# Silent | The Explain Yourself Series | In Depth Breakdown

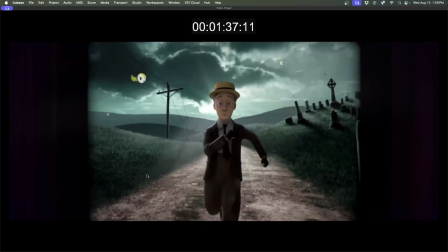(8:16)
And this, I would just kind of take a step back and make a little,
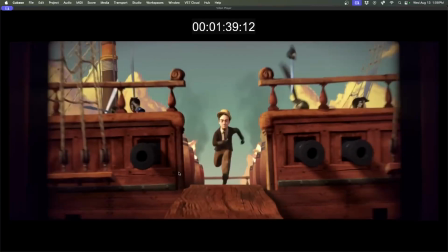(8:21)
somewhere between danger and somewhere wonder, just kind of a 1,000-foot stare of what's going on.
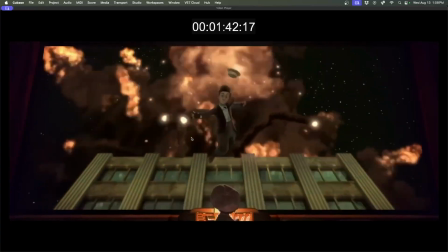(8:29)
So musically, when he falls into this hole here,
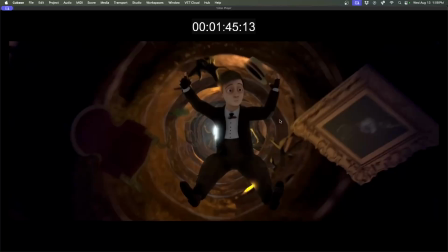(8:34)
you could keep probably the same thing going, or you could change it. I decided to change it.
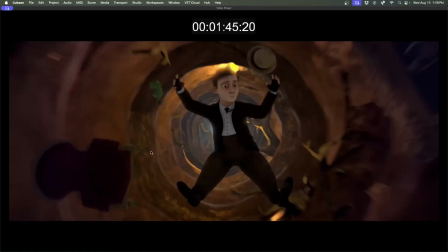(8:39)
To me, this seems different. This is like an Alice in Wonderland through the looking glass kind of vortex he's in.
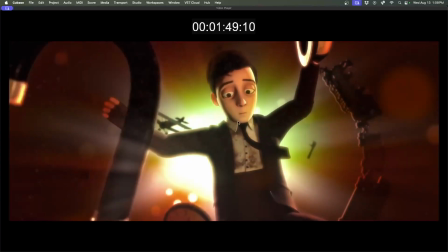(8:48)
We get the impression that everything is okay right here because he's smiling.
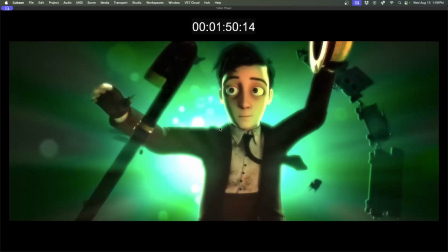(8:56)
This cane comes to him, and it's really pleasant lights in the background.
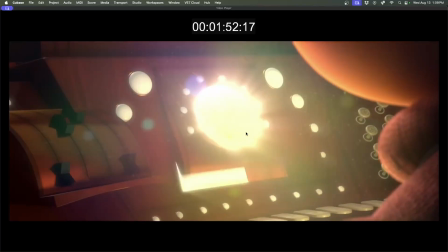(9:01)
Now, I've watched this over and over again because I scored music to it. I don't know what this button is. I have no idea what this button is.
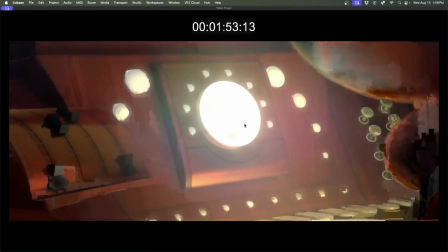(9:11)
But apparently what it does is shift the movie into high gear, and it makes a little girl's dreams come true.
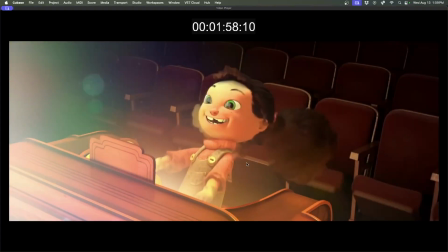(9:20)
She presses it, and look, the seats start rattling. It blows her hat off.
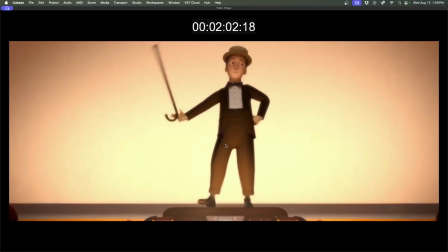(9:27)
And then Dad seems to be okay. Not just okay, backing up a little, with a little bit of flair.
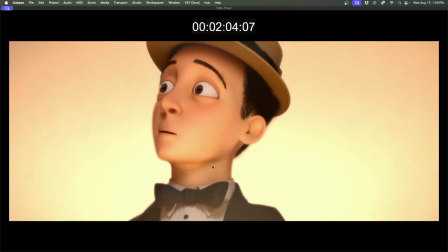(9:35)
He spins that cane, and then you see him get bumped here. Boom. What was that?
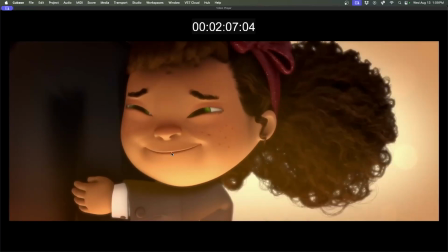(9:40)
It's his little girl hugging his leg, happy as can be.
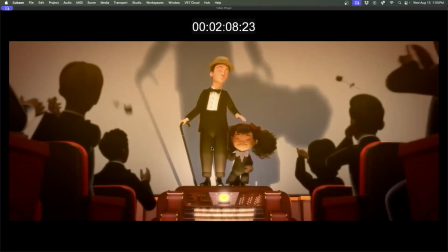(9:45)
And then we realize with her, there's a whole audience there now.
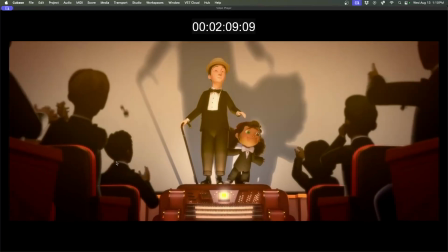(9:50)
There's a whole, this is their moment. This is their standing ovation. This is, clearly very magical.
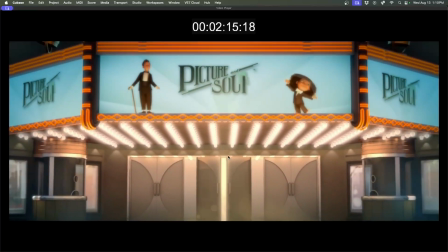(9:59)
Then the doors start to close on this magical event.
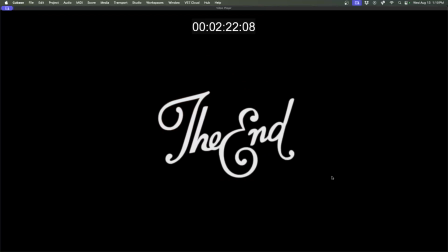(10:04)
Okay, cool. So now what we're going to do is I'm just going to play the film, play my rescore.
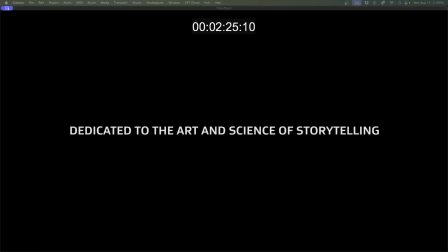(10:12)
You can hear what I did. And I'm not going to talk or anything. And then we'll go through it play by play.